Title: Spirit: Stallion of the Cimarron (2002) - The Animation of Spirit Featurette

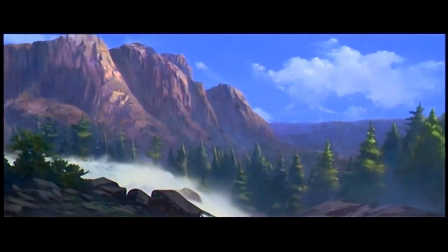250s
Being able to create effects that fit into some of these beautifully painted backgrounds and with some of this amazing animation,
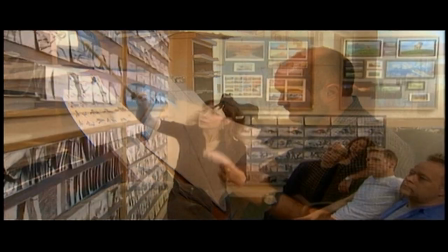258s
to just know all of the people that are crafting all of this and putting it together and how much thought goes into every scene,
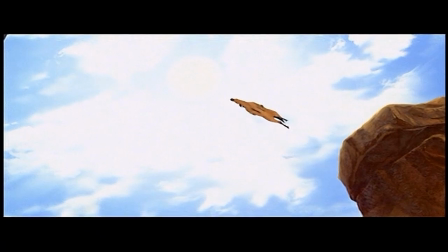265s
it's quite awe-inspiring, actually.
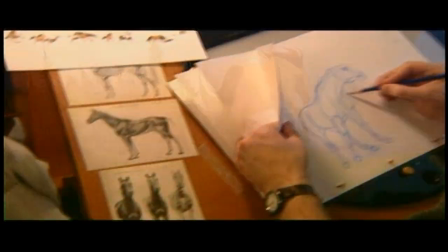271s
Spirit presented other challenges to the filmmakers, such as realistically rendering the complex movements of a horse. Animating Spirit is the most difficult animation assignment ever given. There's nothing more difficult than to animate a horse.
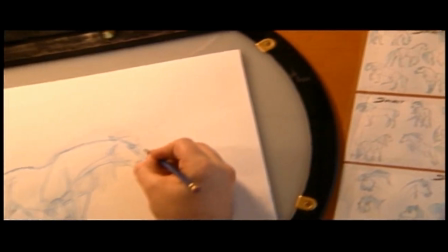284s
And, you know, we are very, very lucky here at DreamWorks that we have one of the greatest animators working today, James Baxter. It was quite daunting at the beginning because when I first started to draw horses, I suddenly realized how little I knew.
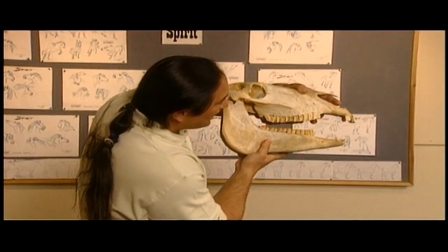299s
So we went to experts, anatomy experts, anything that we could get our hands on to figure out what makes these animals work.
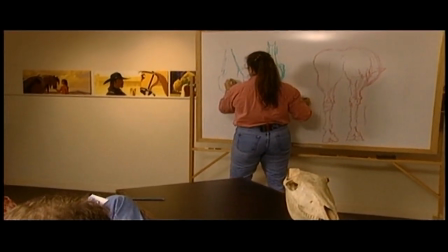307s
This is a subject that has confused many, many people.
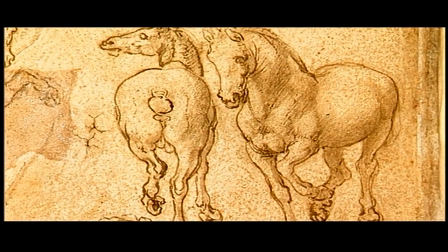312s
There are pictures of Leonardo da Vinci struggling with this view himself. And it's a huge achievement to be able to show a horse gallop correctly. Because there's a lot of parts. Every frame and every cell in the animation has to be separately handled.
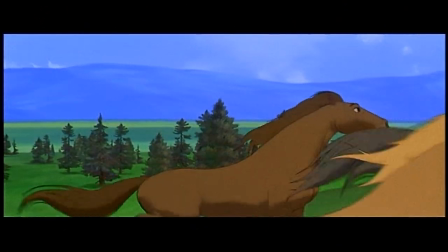329s
And there's a neck and there's a head and there's a flying mane and there's two ears and there's four legs. that's terribly complicated to control that from one frame to the next to the next it's tough to do expression so my job is not to
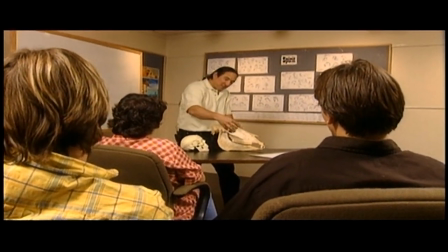341s
force you to do a perfectly anatomically accurate horse my point is to give you your point of departure so that you know just how far you can push
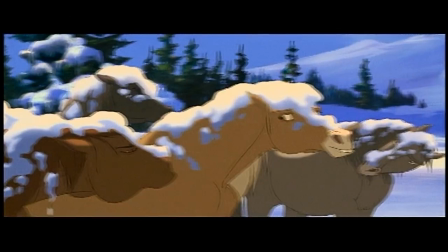349s
it so
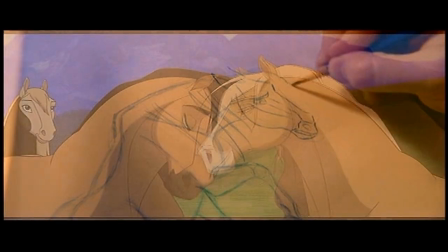353s
we had to design his face in such a way that it still felt like a horse but it had elements to it that you could convey emotion with like eyebrows real horses kind of don't have eyebrows,
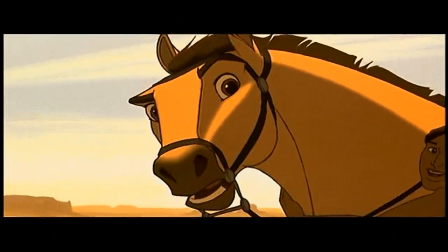364s
they have eye ridges, but not a big dark eyebrow like we have. It's a very useful device in animation, your eyebrows, to convey emotion.
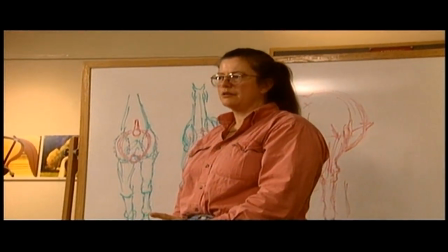375s
The single most overriding thing that is not just that the anatomy is technically correct,
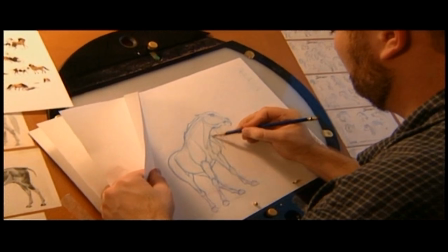382s
but what drives the animator's pencil is what's in the animator's heart.
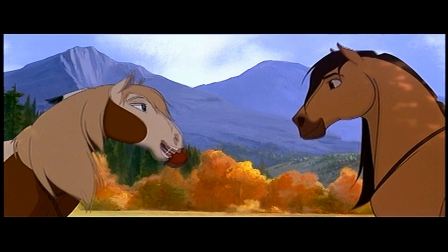There is nothing that takes the place of what happens when an artist, an animator,
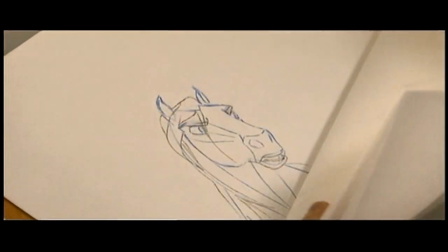399s
gives life to a character with a pencil onto a piece of paper. There's nothing else like it in the world.
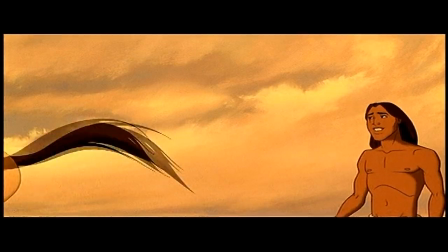404s
It has so much emotion, so much personality. Computers can't do that, not yet.